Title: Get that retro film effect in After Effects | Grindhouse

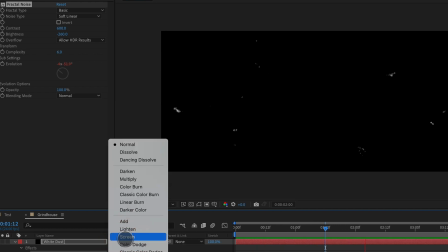245s
Next thing we're going to do is set this to a transfer mode of screen. so it's white dust
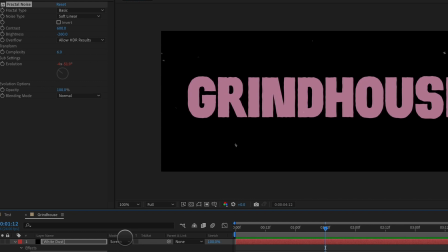253s
sitting over the top of our typeface so you can see it's starting to look pretty retro pretty grind house like next thing we're gonna do is we're gonna duplicate our white dust and we're gonna
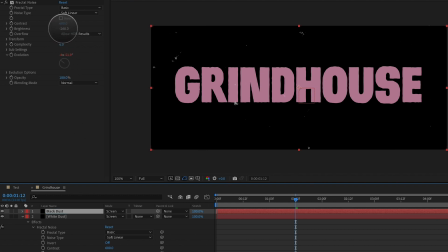260s
rename this black dust and to make the dust black all we have to do is change the brightness from negative 260 to a
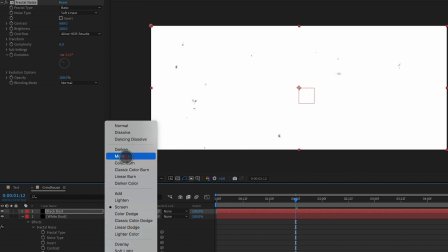269s
positive 260 so now we have black dust on white and we will change the transfer mode to multiply and you can see that black dust sitting over the top of
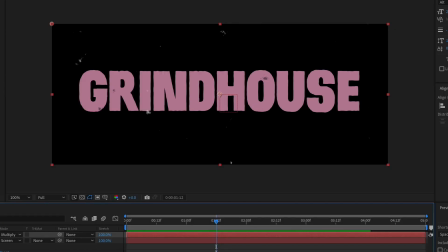278s
the typeface there but turn it off and on it's easier to see and if we preview this now we've got some nice white dust some nice black dust
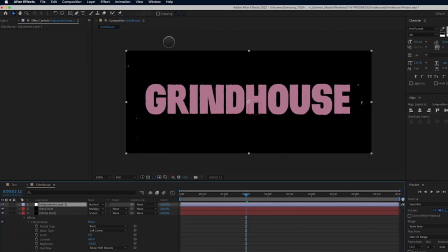286s
and it's really looking retro so let's take this a step further let's add a new adjustment layer we'll call this adjustment layer effects and we'll
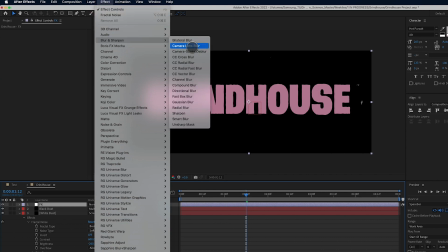294s
go to blur and sharpen and we'll go down here to gaijin blur and
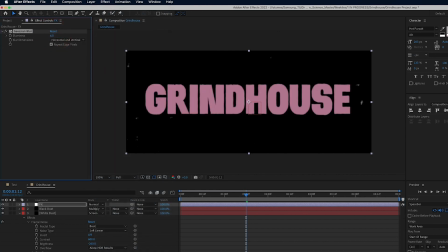299s
we're going to crank up the blurriness to something like six it'll depend on the size of your composition
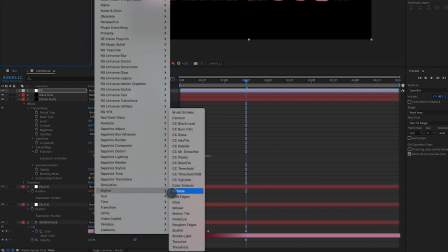304s
we're going to go glow and we're going to crank
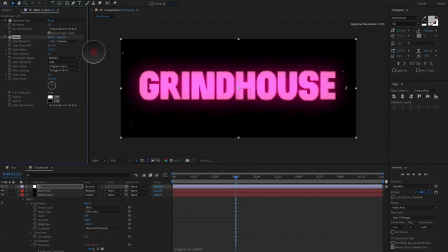310s
up the radius to something like 175 and turn down the intensity to something like 0.3. So we have a nice soft glow on our type now.
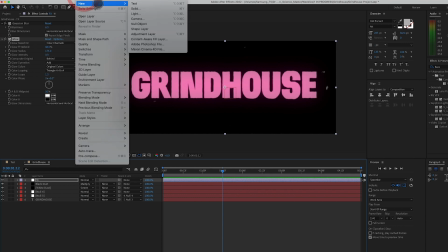322s
Again let's take this one step further. Let's go to layer new adjustment layer and this one we'll call blur and
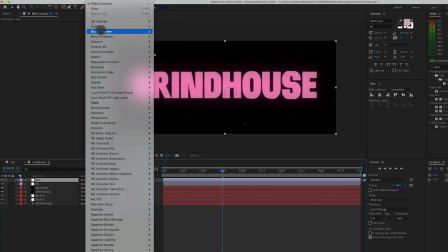331s
we'll go to effect blur and sharpen camera lens blur and
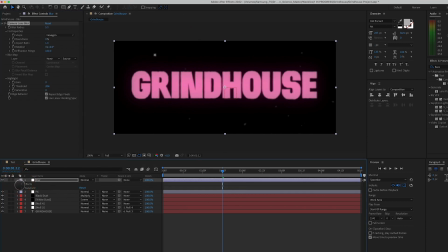336s
we're going to open up the effect and alter option click on blur radius and type in wiggle parentheses 24 times per second a amplitude of 10
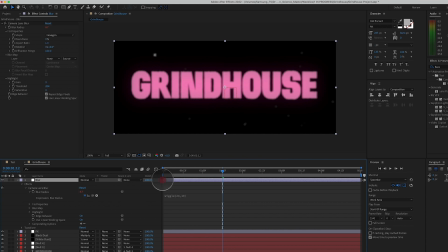348s
i'm also going to bring in the in and out point of this layer much closer together so that only during this point in the timeline, we get a kind of frenzied focus effect. Like the projector is losing focus and trying to maintain or regain its focus.
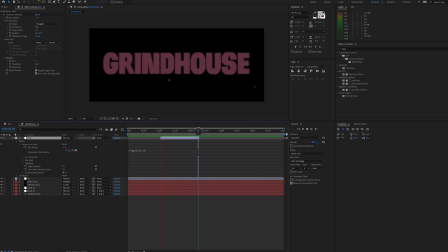367s
Looking pretty dope. Now you could call it good at this point. I think it looks really awesome. Or you could take it one step further. And to do that, we could add a new solid.
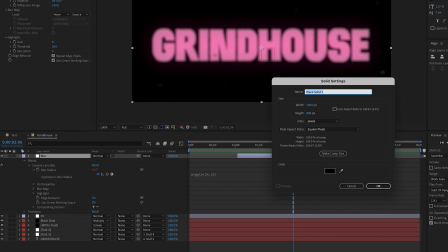379s
And I found that I really liked this kind of
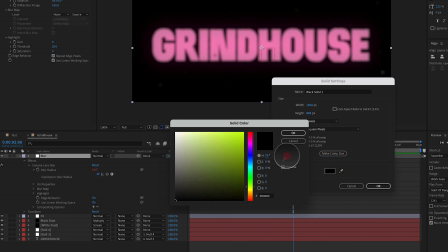383s
desaturated blue color that I'm going to dial in right here. When going for these retro looks, we want to be really careful to stay away from saturated colors.
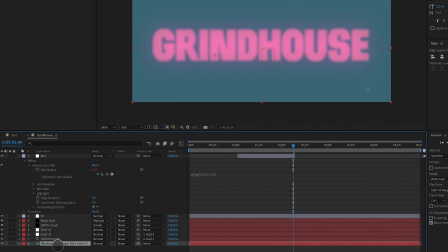400s
So I can take this to the bottom, and now we've got, instead of the type on black, which is typically where I would tend to go, we've got the type on a desaturated blue, which looks really nice.
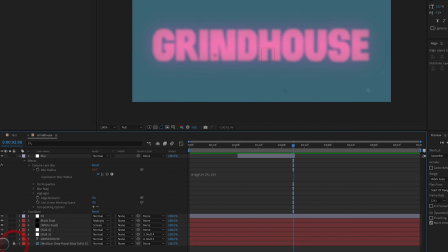415s
Looks very grindhouse, very 70s. I'm going to go ahead and lock that layer, turn it back off.
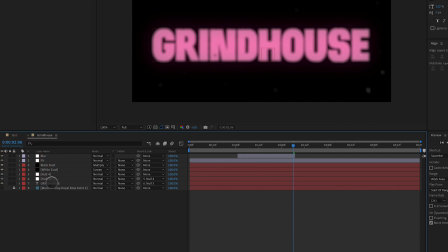420s
So that's one approach you can go.
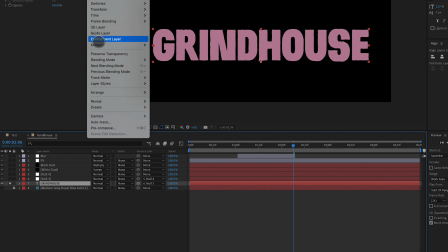422s
Another way you could take this even further is we can take the type layer and we can go to create, create shapes from text.
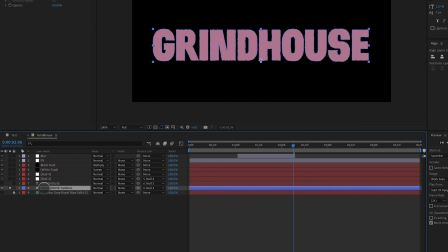431s
What this does is it turns off our type layer. It creates shape layers inside of After Effects with our type. So what I'm going to do is create a new group. I'm going to select all of the different letters of the word, drop them into one group.
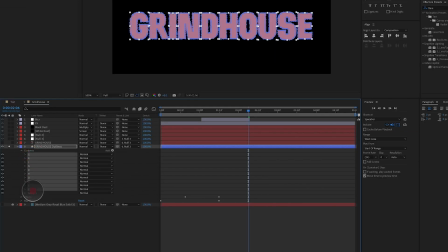444s
And to that group,
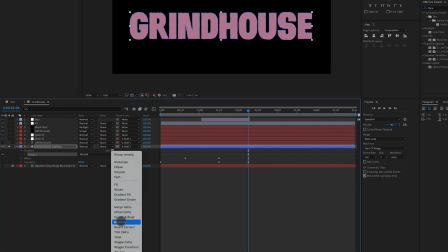445s
I'm going to apply a repeater now the default for a repeater is always to offset the position of x by 100.
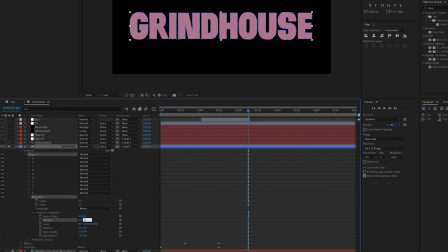455s
We're going to change that to one and we're going to change the position to one as well and we're going to set the number of copies to something like 20. We're also going to take this shape layer and we are going to adjust the fill color to make it darker.
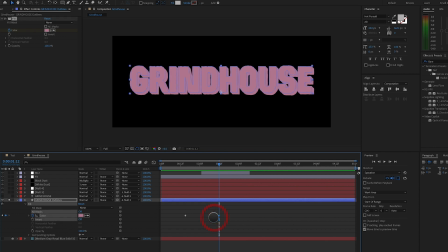473s
So we'll make it kind of a deep red. We'll turn our text layer back on, which is sitting on top. So now when everything fades on, this text has this kind of faux 3D shadow to it.
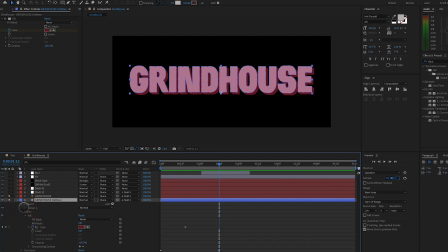491s
I'm going to go ahead and turn down the number of copies to something like 16.